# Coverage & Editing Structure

As we've already said, the worst edit is the one where you've used every scrap of footage you filmed, so a lack of material will bind your creative decisions and the story is crafted in the editing process, so give yourself enough material to craft the best possible story. Rule 2. Always film for longer than you think.
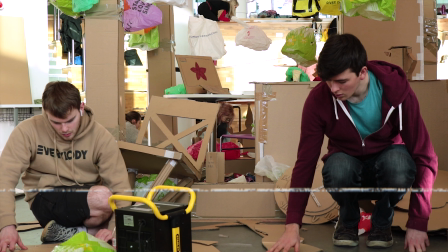[4:20]
You may think a shot might be 10 seconds or 5 seconds, or you may think an action has finished, but always give yourself some salvage. Always film before you start action and always keep filming after an action is completed. If you're filming a live event, this is doubly so as you never know what's going to happen next, so always leave that camera running. It's digital after all. Give yourself more footage to play with. Rule 3. So these rules are now starting to think about what shots to use and how to structure that final edit. So start with a wide and move in.
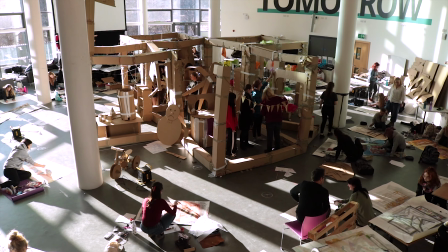[4:54]
Start with a wide and establishing shots to set the place and the participants in your scene in action. Make sure you use different camera positions around, above and below the subject as well,
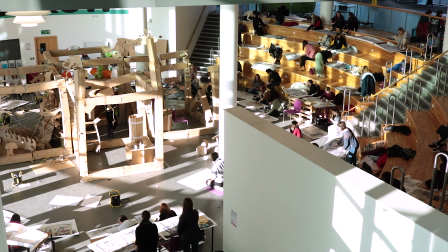[5:05]
starting with, say, an extreme wide shot or a wide shot to set that scene.
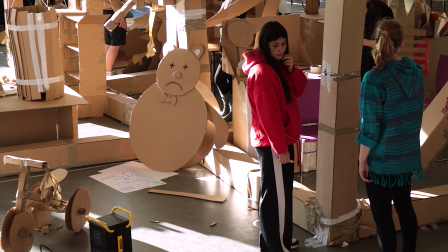[5:10]
Then move on to using a full shot to introduce your characters and the action, moving in closer still with a medium shot.
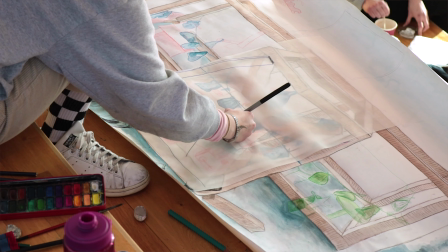[5:18]
And finally, use close-ups to show their expressions and any details of the actions that are going on, now that we have context to what those are.
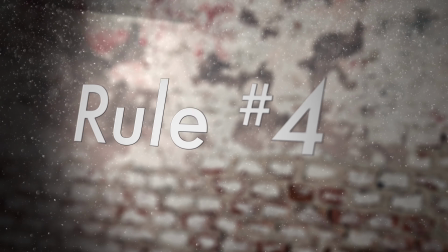[5:27]
Rule 4. Start with the close-ups.
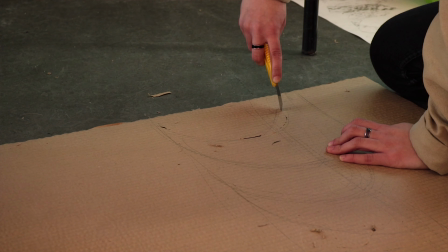[5:30]
Structuring your edit the other way around can focus the viewer onto details that are important, but can sometimes be read differently. These details are then placed within a wider context later in the edit as we move further and further back from the action itself.
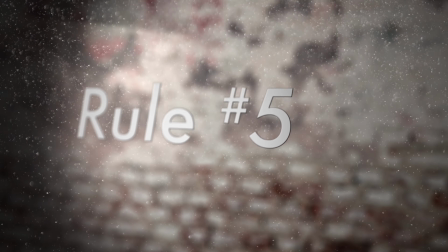[5:45]
Rule 5. If you're ever in a jam or you're not quite sure how something's going to be in the edit, this rule will get you out of a number of scrapes. It's a simple mantra.
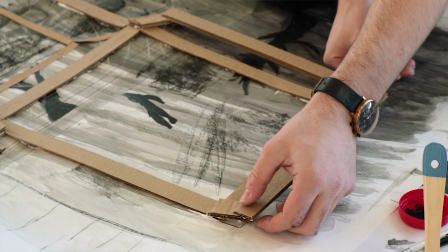[5:54]
Film the person, film the thing, then film the person and the thing. If you have these 3 shots, chances are you'll do alright in the edit. Rule 6. Now, Rule 6 involves 5 shots. This rule was devised to help TV journalists who are starting to shoot their own stories.
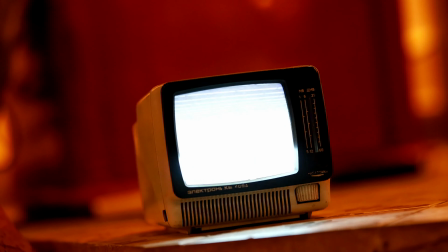[6:13]
You'll see it all the time in TV news once you're aware of its existence. It was in fact invented to help the editors who were finding it impossible to cut together what the journalists were giving them, because the journalists weren't editors. You don't have to edit it in any specific order, but having these shots should give you enough material to work with.
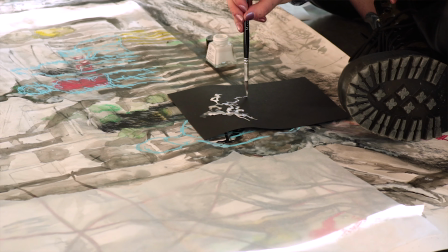[6:31]
Ensure that you shoot a close-up of the hands, a close-up of the face,
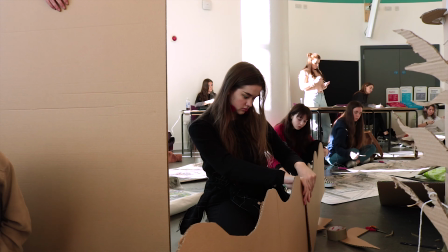[6:37]
show the hands and the face together, an over-the-shoulder shot,
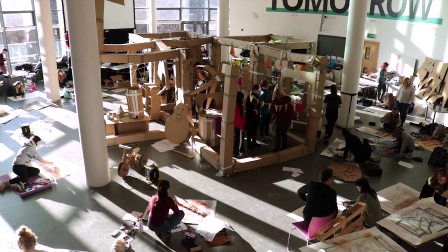[6:42]
and finally, film a different 5th shot, something that gives you context from a different angle,
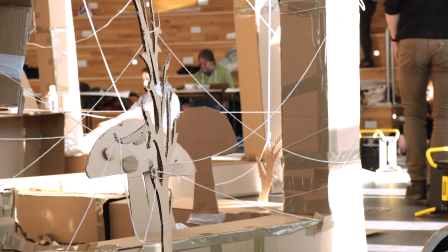[6:47]
such as a wider long shot, perhaps a cutaway to something different within the scene or location.
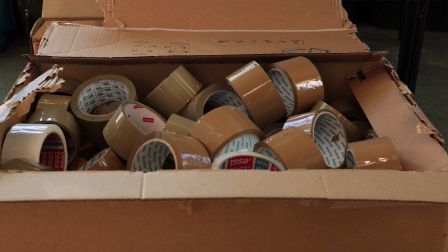[6:52]
Rule 7. Cutaways and B-roll. Always shoot plenty of other details or shots that show other parts of the scene.
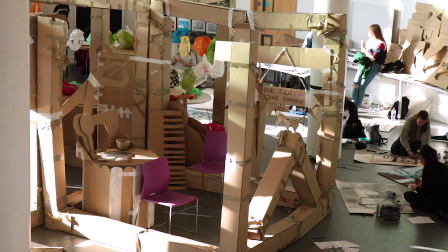[7:00]
You can always add these later to cover points in your edit that don't quite line up. If you're introducing a new action, ensure you repeat the same rules you used before.
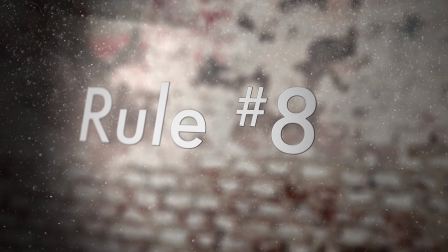[7:09]
Wide, medium, then close up. And finally, and it's especially important if you're filming a live event, film a master shot.
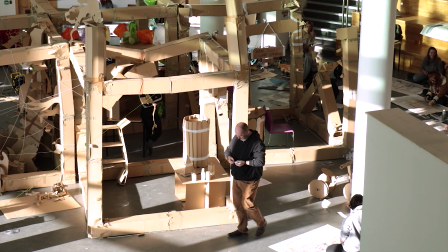[7:18]
A master shot shows the action from beginning to end.
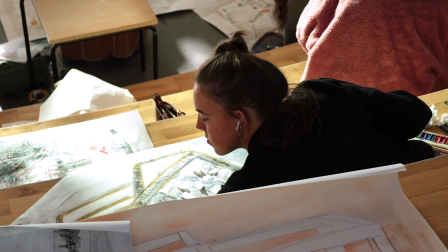[7:22]
It's frequently a second or locked off camera, whilst the rest of the footage is being shot on your main camera that's being moved around, changing angle and location within the scene. The master locked off shot is typically a wide or extreme wide angle shot that is basically an establishing shot showing all the action from side to side.
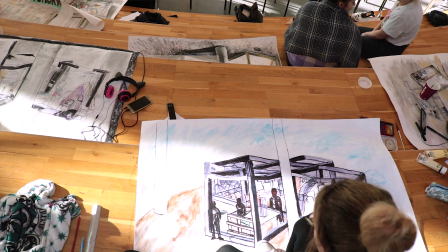[7:42]
This shot gives you security within the edit.
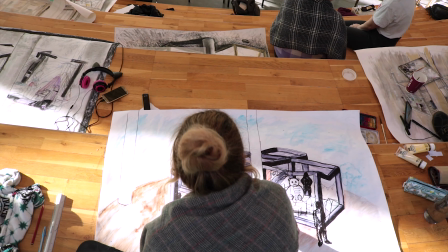[7:45]
As if you have a moment where the footage on your main camera isn't usable for any reason, you were changing media,
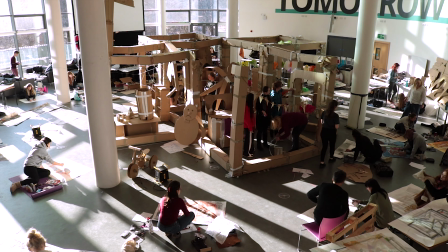[7:51]
you missed the point that was important within the action, the master shot ensures you have full coverage from start to end. This is typically used in live events all the time, but can also be used as a way of ensuring you have coverage of a live performance of a dramatic scene.